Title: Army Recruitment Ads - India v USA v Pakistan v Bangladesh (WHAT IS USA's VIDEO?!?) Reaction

Hi everybody, welcome back to Matsari TV. Today we're going to be looking at military recruitment adverts. So these are the adverts and ad campaigns that are trying to entice people to join that country's military. I find them very interesting because joining the military is one of the bravest decisions that someone can make. It's a profession where you can lose your life. People have to be very brave, and I guess there's a lot of different reasons why someone would join the military, but these are videos and films that are trying to get people to make that decision. So I'm very interested to see what these are like for different countries. So we're looking at four different countries today, Bangladesh, the USA, Pakistan and India, four of the biggest militaries in the world. And I'm interested to see the differences or if there's any similarities. Let's watch these. First, we've got Pakistan.
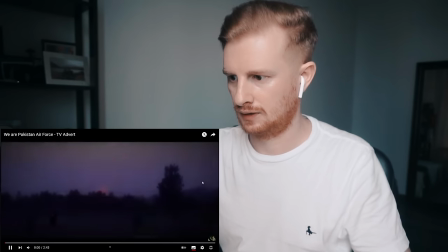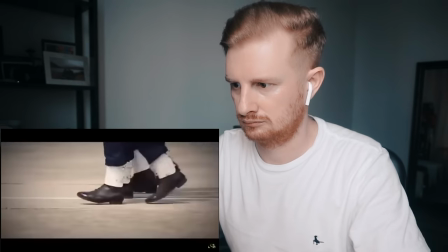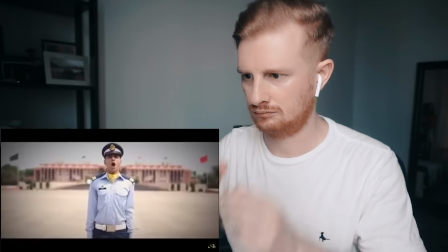Watch up, Potter! Watch up, Glover!
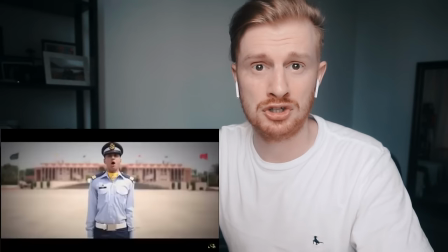Glover!
This is the Air Force for Pakistan.
Stop!
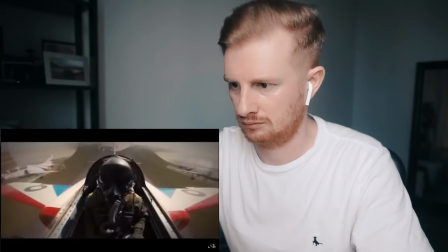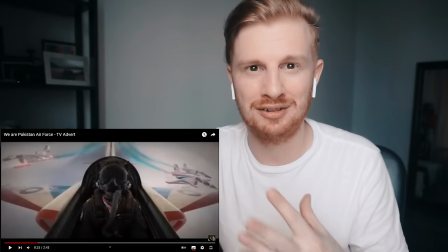One thing I was going to say is that you can hear the music starting there. And I think actually music is important in these types of adverts.
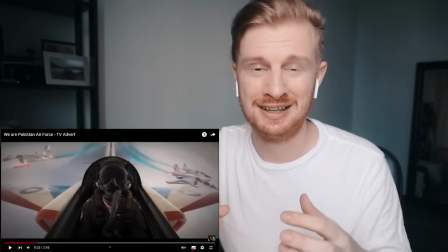You can already hear those like violins and it sounds very operatic.
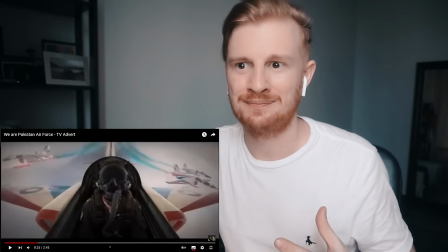It has to be very uplifting and
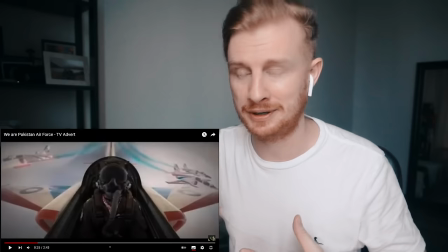motivational and powerful to get people really pumped up and to get them feeling like they want to join the military.
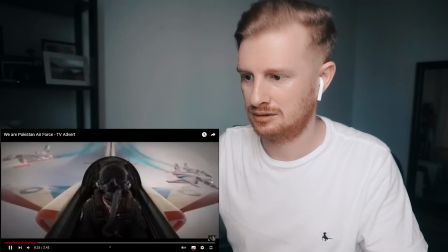So it's an interesting start on that respect. You hear those violins.
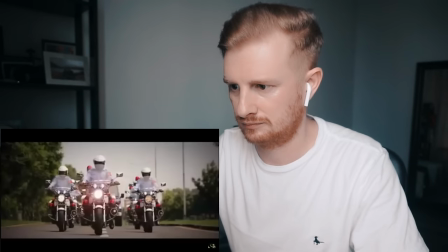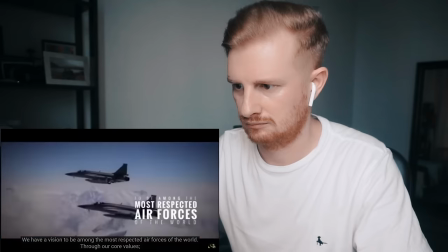We have a vision to be among the most respected air forces of the world.
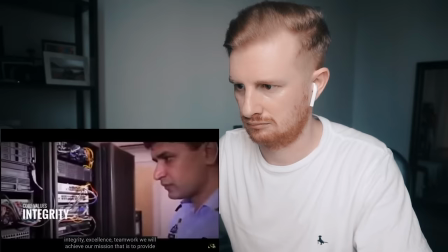Through our core values, integrity, excellence,
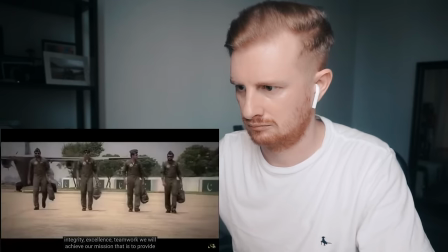teamwork, we will achieve our mission, that is to provide, in synergy with other services,
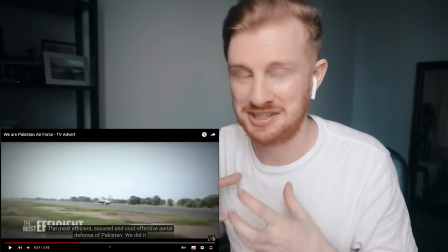the most And already you're seeing them setting out their aims and what they want to achieve.
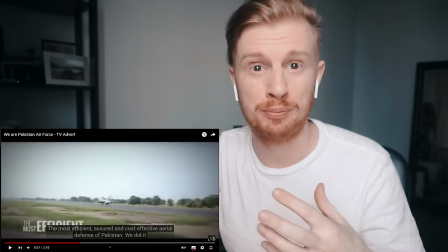So it's like setting those expectations for potential soldiers and personnel.
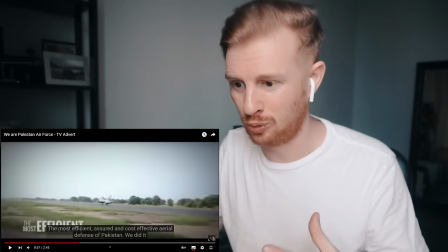It's getting people like excited of what they can actually add to this military.
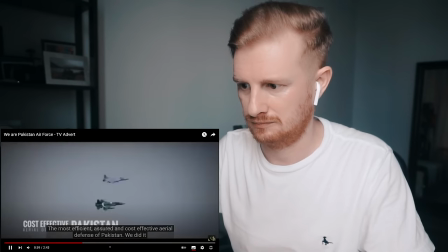Efficient, assured and cost-effective aerial defense of Pakistan.
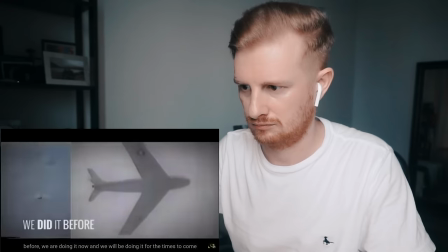We did it before, we are doing it now,
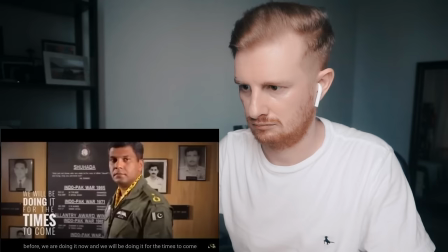and we will be doing it for the times to come. We are Pakistan Air Force.
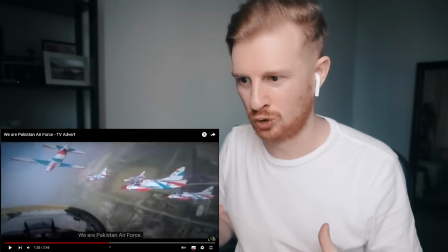You can hear that music pick up there. So as they were setting out their aims and what they want,
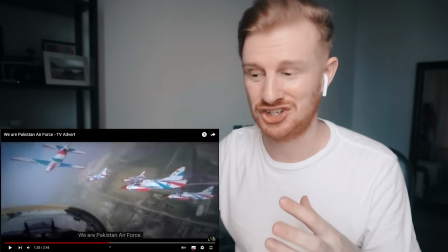it was kind of just building to that higher crescendo, and then it just goes into this action.
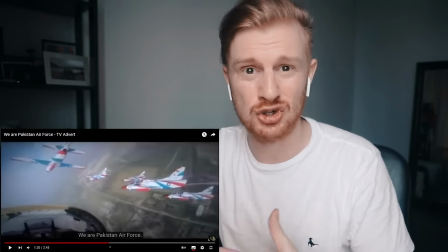I think it's important to see these action shots as well of these aircraft and
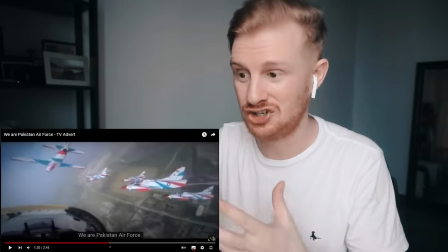to see the excitement of what people could potentially become part of these flying these airplanes.
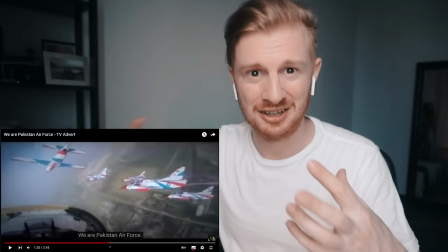But you hear the music, it's so important.
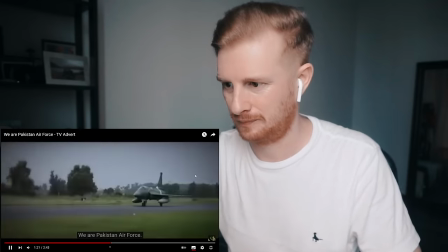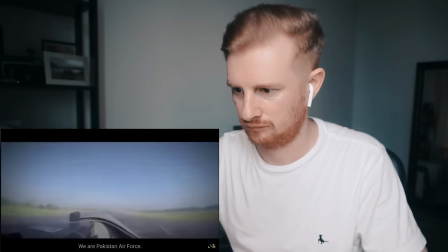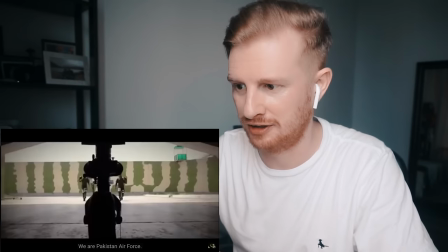Great shots of the jets and the aeroplanes.
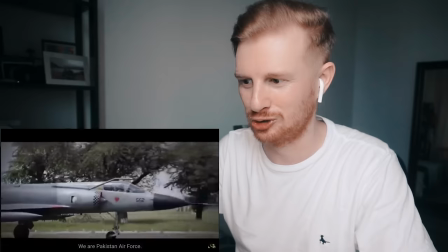I think pilots in the military always look so cool, so slick.